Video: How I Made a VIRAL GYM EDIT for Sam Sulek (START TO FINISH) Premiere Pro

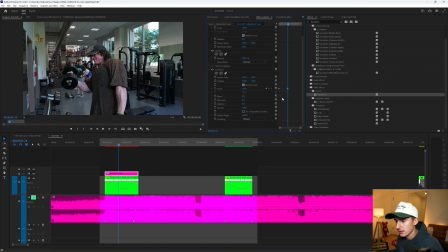(8:22)
The higher the number, the more intense, the lower the number, the less intense. And let's go ahead and highlight this back keyframe, right click on it and go to ease in. That's just gonna smooth out the motion of the zoom. And then I just wanted to ever so slightly zoom in throughout the rest, maybe around 175, and then bring that to the end.
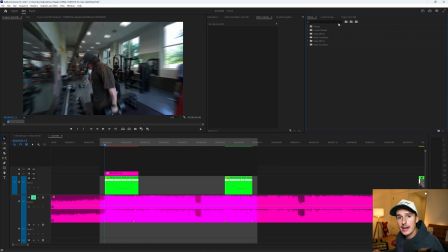(8:39)
You can see how it continues the zoom after the big crash zoom. Now that's looking good, but for a gym edit, I think adding shakes and flashes and all this stuff will help out so much with the energy.
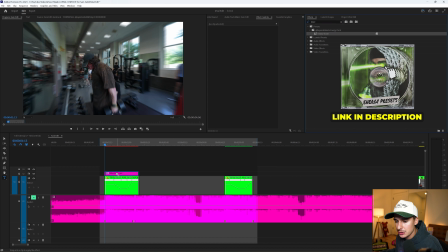(8:48)
It just makes it feel a lot more intense. So from my energy pack, the Twizzy Shake, if you just drag that on the adjustment layer, automatically gonna add this amazing shake.
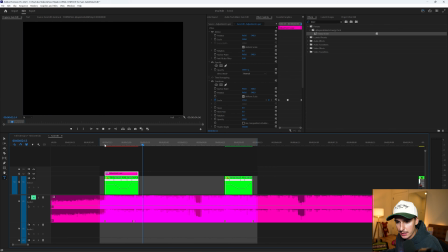(8:56)
And I think it just adds so much more energy to it. And then we wanna go ahead and do that for our other clip. So you can actually just go ahead and hold Alt on your keyboard and drag that adjustment layer over to the end.
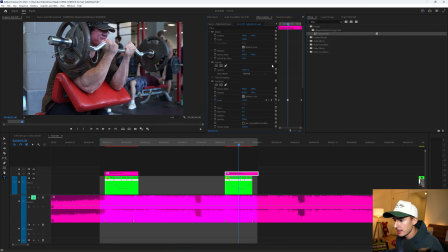(9:05)
And it's already looking pretty good. I think we might just need to change the values of the zoom. I think it's a little bit too much here. So let's go to like 130 instead of 160 or whatever we had before. And that just means we have to change this last keyframe as well. So let's go ahead and just see what we want it to be, maybe 140 or something.
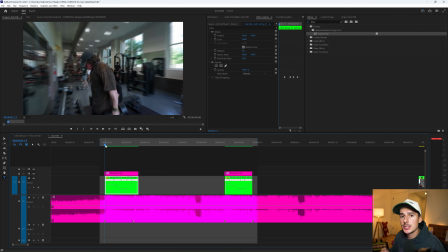(9:23)
And then let's go ahead and trim that adjustment layer. So now with just speed ramping and some shakes, this is what our edit is looking like. I think it's already looking amazing, but let's go ahead and add a flash transition onto our adjustment layer as well.
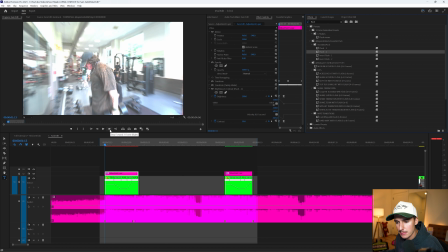(9:40)
And let's go ahead and see, I only want this to last 2 frames. So let's go 1, 2, and then drag that on.
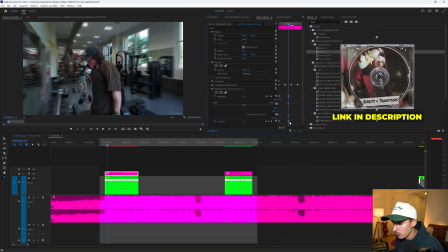(9:45)
That flash transition was from my essentials pack. It comes in the editor's bundle as well if you want it. I'm just changing the preset a little bit to match our edit and our aesthetic a little bit more.
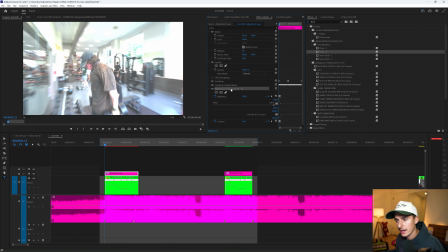(9:53)
So now there's a nice intense flash like that. Now, if you click on that effect and click Control C, you can go to the other adjustment layer and paste that on there as well.
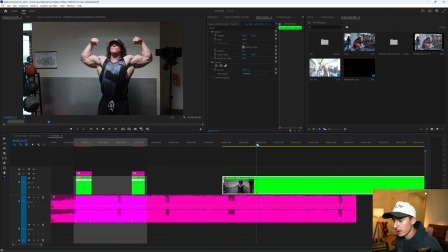(10:00)
So now you have that flash there as well. Now for these paper transitions, I wanted a bunch of flashes of Sam posing in different ways. So to get it on a piece of paper, the first step is to find the spot of the clip you want. So let's go ahead and find a frame that looks cool. For example, this frame looks good to me. And let's go ahead and take a screenshot of that.
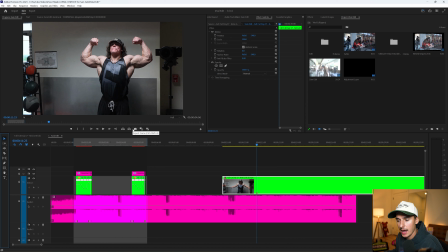(10:16)
You can hit Control Shift E to export, or you can hit this little camera icon. If you don't see that, you can go to the button editor and then just drag that down onto this bar.
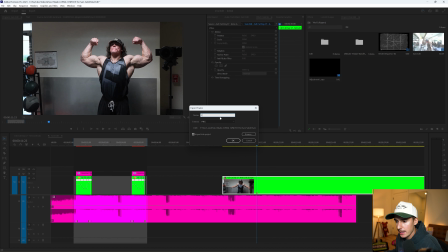(10:24)
Let's go ahead and take a screenshot. I'll make it a PNG. Now let's go ahead and number this 1 and then make sure to click Import into Project. That way it'll bring the screenshot back into Premiere Pro. So then in the project, you can see our screenshot has loaded up.
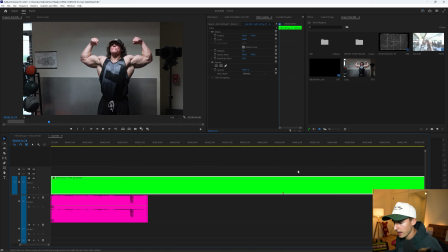(10:37)
Let's go ahead and take all of our screenshots right now. I already have them marked out for the sake of tutorial.
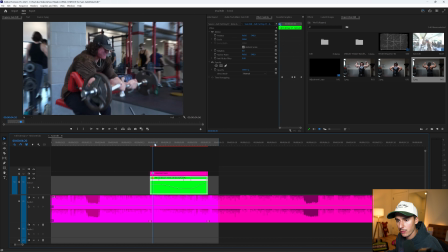(10:41)
So I'm just gonna name this 1 2, name this 1 3. And then actually for that 4th frame, we're gonna be using Sam doing this bicep curl so it can transition back into it. I'm gonna go ahead and turn off the brightness and contrast for this adjustment layer so I can take the screenshot, name it 4, and then we can go ahead and turn that back on.
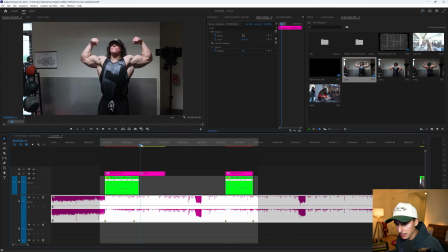(10:56)
So from our project, if we drag our screenshot into the timeline, you can see now it has this still image right here.
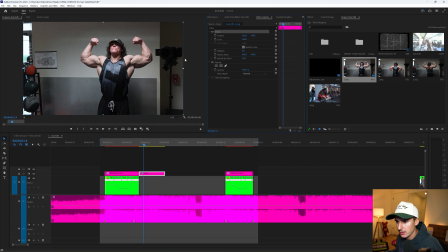(11:03)
Let's go ahead and scale it kind of so it's like a little bit more center. Sam's more of the focus.
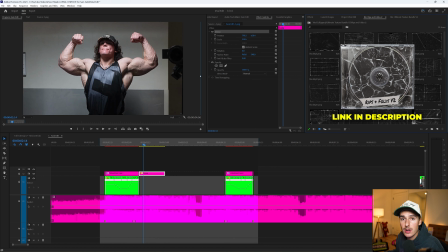(11:09)
And then from the ultimate texture bundle, the rips and folds, this also comes with the editor bundle that I mentioned at the beginning of the video. The link's in the description. Let's go ahead and find a paper texture that we like. Let's go ahead and drag on this black rip 14.
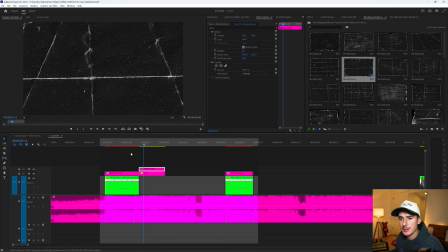(11:21)
And you can see it's super scaled in because it's actually 4K and the sequence we're working on is 1080p. So to fix that, you can scale down and then turn it to screen. So the next part of the edit is probably the most tricky part,
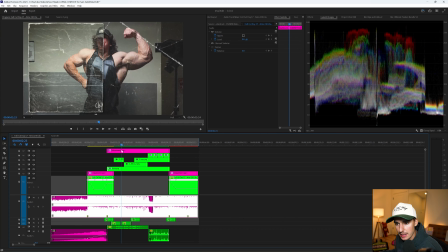(11:31)
and it's because we want to split our image into 2 separate pieces like this and have our image be cut out around the piece of paper.
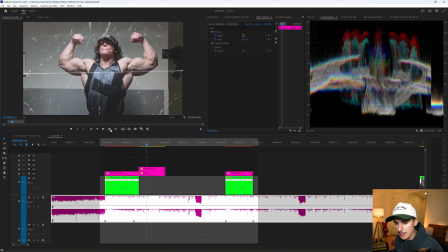(11:38)
So to do that, let's go into our edit. Let's go around 7 frames forward, go ahead and drag in our second screenshot.
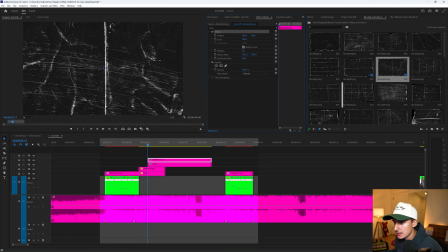(11:43)
And then we need to find a paper texture with a line through it, very similar to this one. We go ahead and scale down through the motion option this time, turn our blending mode to screen.
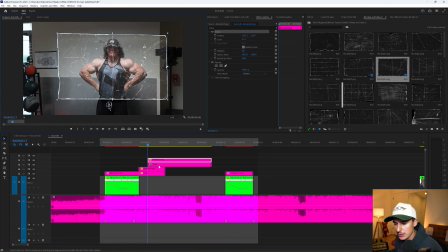(11:52)
And for this to work, do not scale up this original image. We can change the scale of it later. Just find the paper texture to kind of like match around Sam. So this is gonna be the framing of the paper texture. So now highlight both of these clips, right click and go to nest. And we can name this 2 because it's our second image popping up, and then go inside of that nested layer.
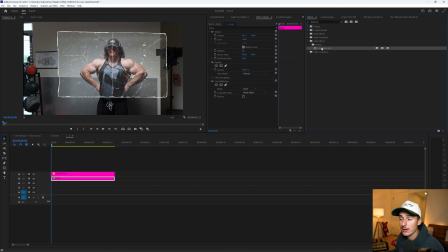(12:09)
Under effects, there's gonna be an effect called track matte key. Drag that onto your screenshot layer, not the paper texture layer, and change that to video layer, whatever video layer your paper texture is.
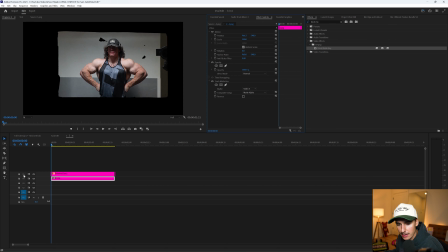(12:19)
You can see I changed it to video 5 because our paper texture layer is on V5, which means video layer 5. And then to get the paper texture back in, hold Alt on your keyboard while selected on your paper texture layer and drag it up 1 time.
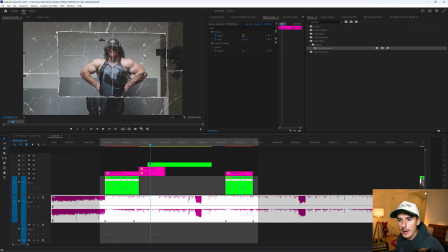(12:30)
And now you can see your image has this paper texture here. And now back in our sequence, our image is masked around the piece of paper perfectly.
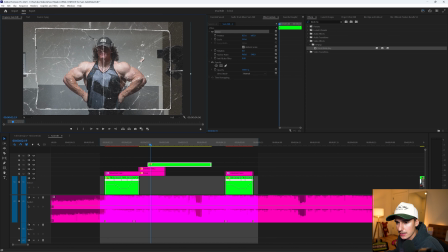(12:37)
Let's go ahead and go to motion and just scale that up to where we want. So let's go ahead and put it here. You can see nicely how it's transparent behind. I think that looks really good. And now it's all personal preference, but let's have this left-hand side stay up for like around 10 to 15 frames.
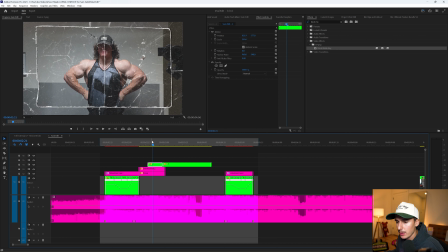(12:51)
So for us, we're gonna do 12 and then press C on our keyboard and cut it. So now we want this left-hand side, it only to show the left side of the paper. So to do that, you can go to the opacity option here and click this pen and then just mask around down your image like this. And now you can see only the left-hand side is visible. I'm gonna change the mask feather to 0.
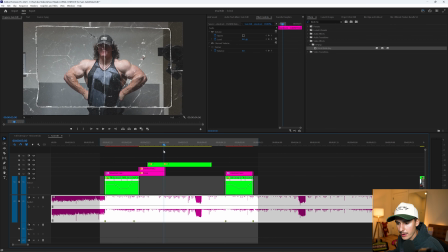(13:09)
That way there's a harsh edge and it looks a little bit more like paper. And then it's gonna go left, right, pop up, and we just need to drag out our clip so there's a background here. And then from this cut, let's go another 12 frames forward. So 5, 10, 1, 2.
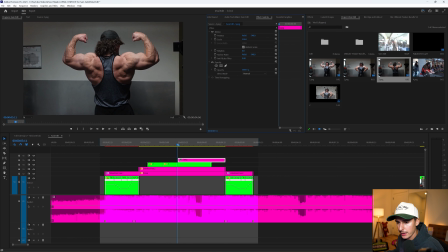(13:21)
Now let's introduce our third image. And this one we're not gonna cut at all. So let's go ahead and just scale him how we want.
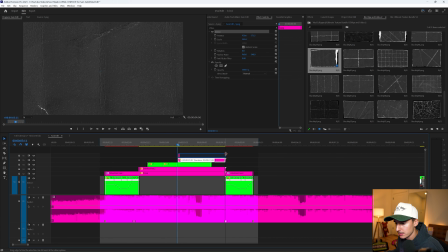(13:27)
Back in the texture bundle, let's use Black Rip 42. Scale it to our liking and turn it to screen.
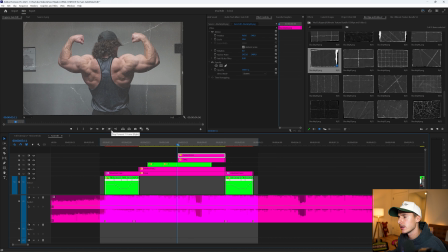(13:32)
And this time, let's not make it super robotic. So instead of going 12 frames, let's go like 20 instead. 5, 10, 15, 20. And then go ahead and drag on that last image. And you want it to be the same image you're transitioning into.
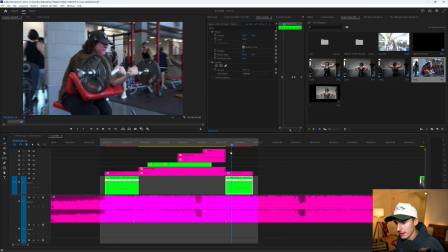(13:42)
So for example, us here, you can see the screenshot last and does that. And in the original edit, we had it cut into 4 different segments like this.
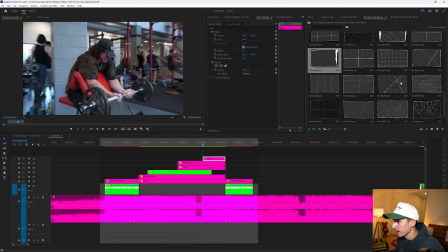(13:50)
So let's go ahead and do that again and locate the one that has 4. There's ones that are 4 vertically, there's cubes, there's a bunch of different ones, but let's go ahead and use that same exact one and scale it down like this.
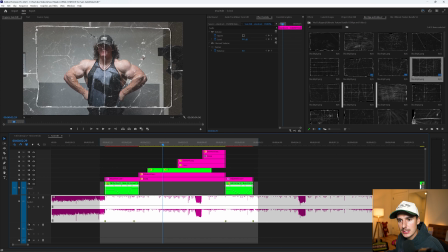(14:00)
And last time we had to use the track matte effect because we wanted the border of the paper to be shown like this.
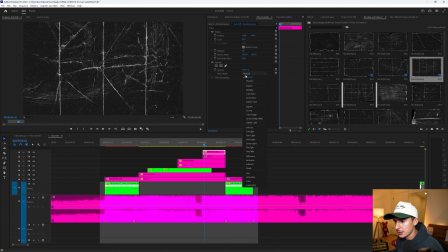(14:05)
But for this one, since we don't want the border to be showing, we can just turn it to screen and we don't have to use the track matte effect.
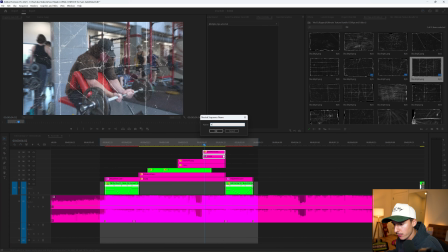(14:11)
But we are going to go ahead and nest it and name it 4 because we do want to split it into 4 separate segments.
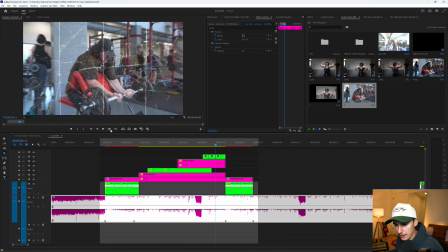(14:16)
Let's go 5 frames forward, split it, 5 frames forward, split it, and then go like 4 frames forward, split it, and then it gets a little faster throughout.
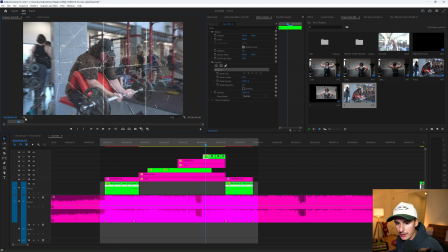(14:24)
So now we just use that same process. We'll go ahead, mask around the edge. If you're having a hard time, you can scale out to like 25% or 50%.
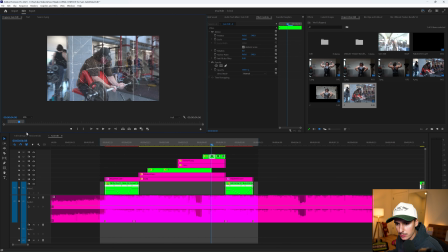(14:32)
Do that on the first frame, go to the second one, and you just wanna slowly introduce it. So we masked out this side last time. Let's go ahead and mask out middle to left, and then the third one. And now we have each individual layer popping up like that.
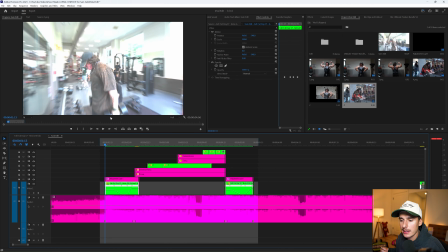(14:46)
So now our edit looks like this.
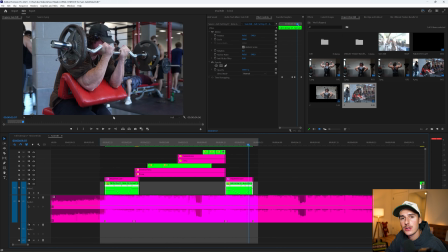(14:50)
It's getting a lot closer to that original edit. Now we just need to add some zooms, some shakes, and then some flash transitions between the pieces of paper, and then tie it all together with sound effects.
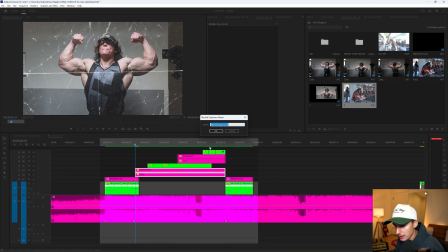(15:00)
So let's go ahead and nest that first image as well and name it one, and then nest that third one and name it three.
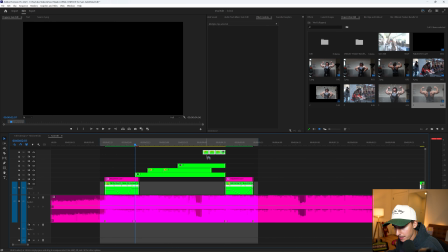(15:06)
That way they're all split up into their own separate images. The first thing I want to do is add those flash transitions.
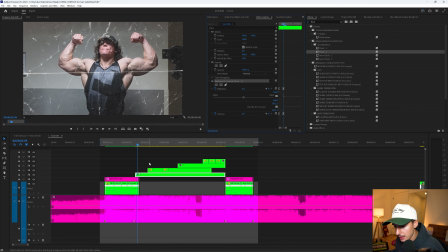(15:12)
So again, under the transition pack, flash two, and then copy and paste that onto this image, copy and paste it onto this.
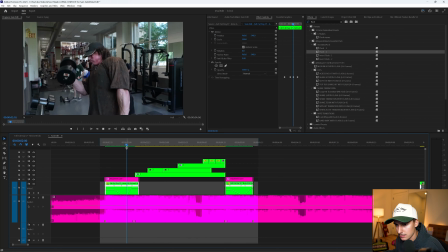(15:18)
So it has the flash, flash, and then probably flash for this one as well. That's already selling the effect a lot.
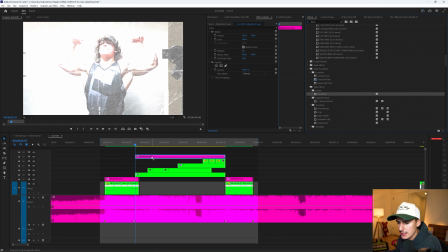(15:26)
Let's drag on another adjustment layer above all of this, drag the transform effect on and uncheck the composition shutter and change that. Let's do the 360. I like the motion blur like that before. And I think 110 will be a nice zoom throughout. So it goes from 100 to 110.
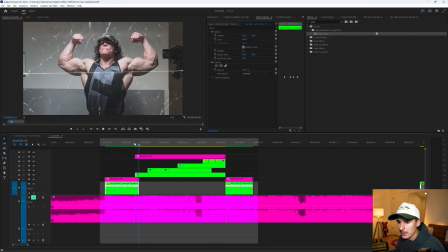(15:39)
It just has a nice zoom effect throughout. Now this part's lacking a lot of energy. It just looks like kind of like a slideshow.
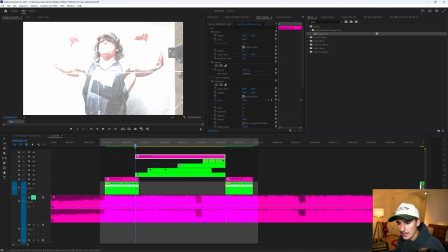(15:45)
So dragging on that Twizy Shake preset again is gonna add so much more energy to this clip.
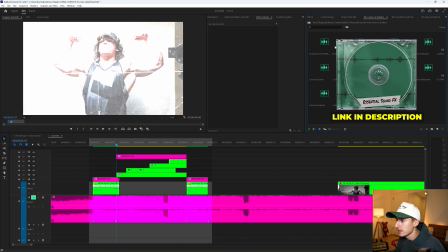(15:52)
Perfect. And then I brought in my essential sound pack, and then inside of camera and shutters, I'm gonna go to the all-in-one by just double clicking on it, and it'll open up in the source monitor.
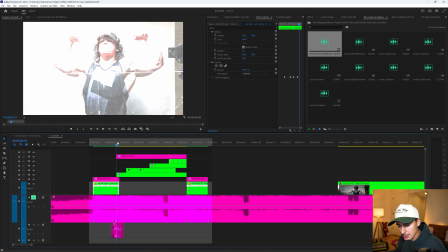(16:00)
I like this one, so let's go ahead and drag that in. Let's have that camera flash happen on this first clip, and then all the way at the end.
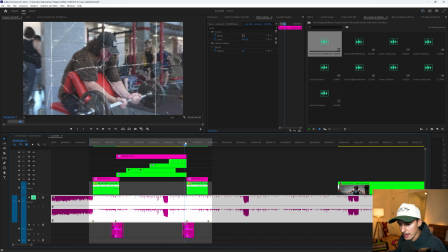(16:06)
So just holding Alt, you can drag it and duplicate it like that.
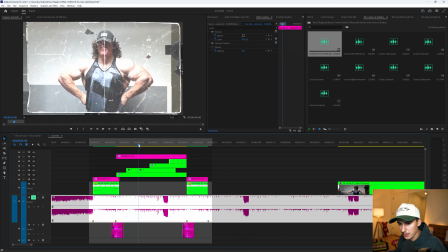(16:12)
And I think I want sound effects here as well, but let's use a different one. I think this one will do really well.
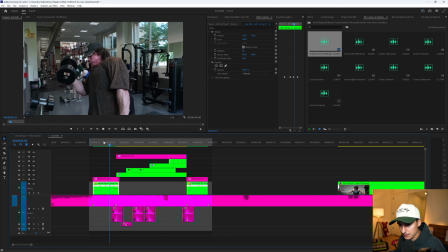(16:17)
Go ahead and drag that on, and then also drag it to this clip. Now some paper sound effects will be really good.
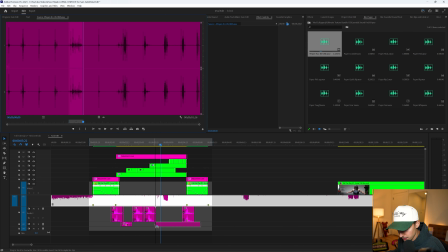(16:23)
So double clicking on that all in one. I like this crumbling one here. And let's drag that kind of where it's happening at the end, where like all four of these are popping up.
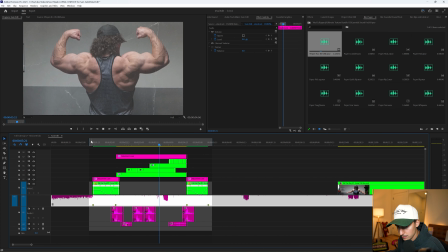(16:31)
I think that's gonna sound really good. So let's just solo the song by itself.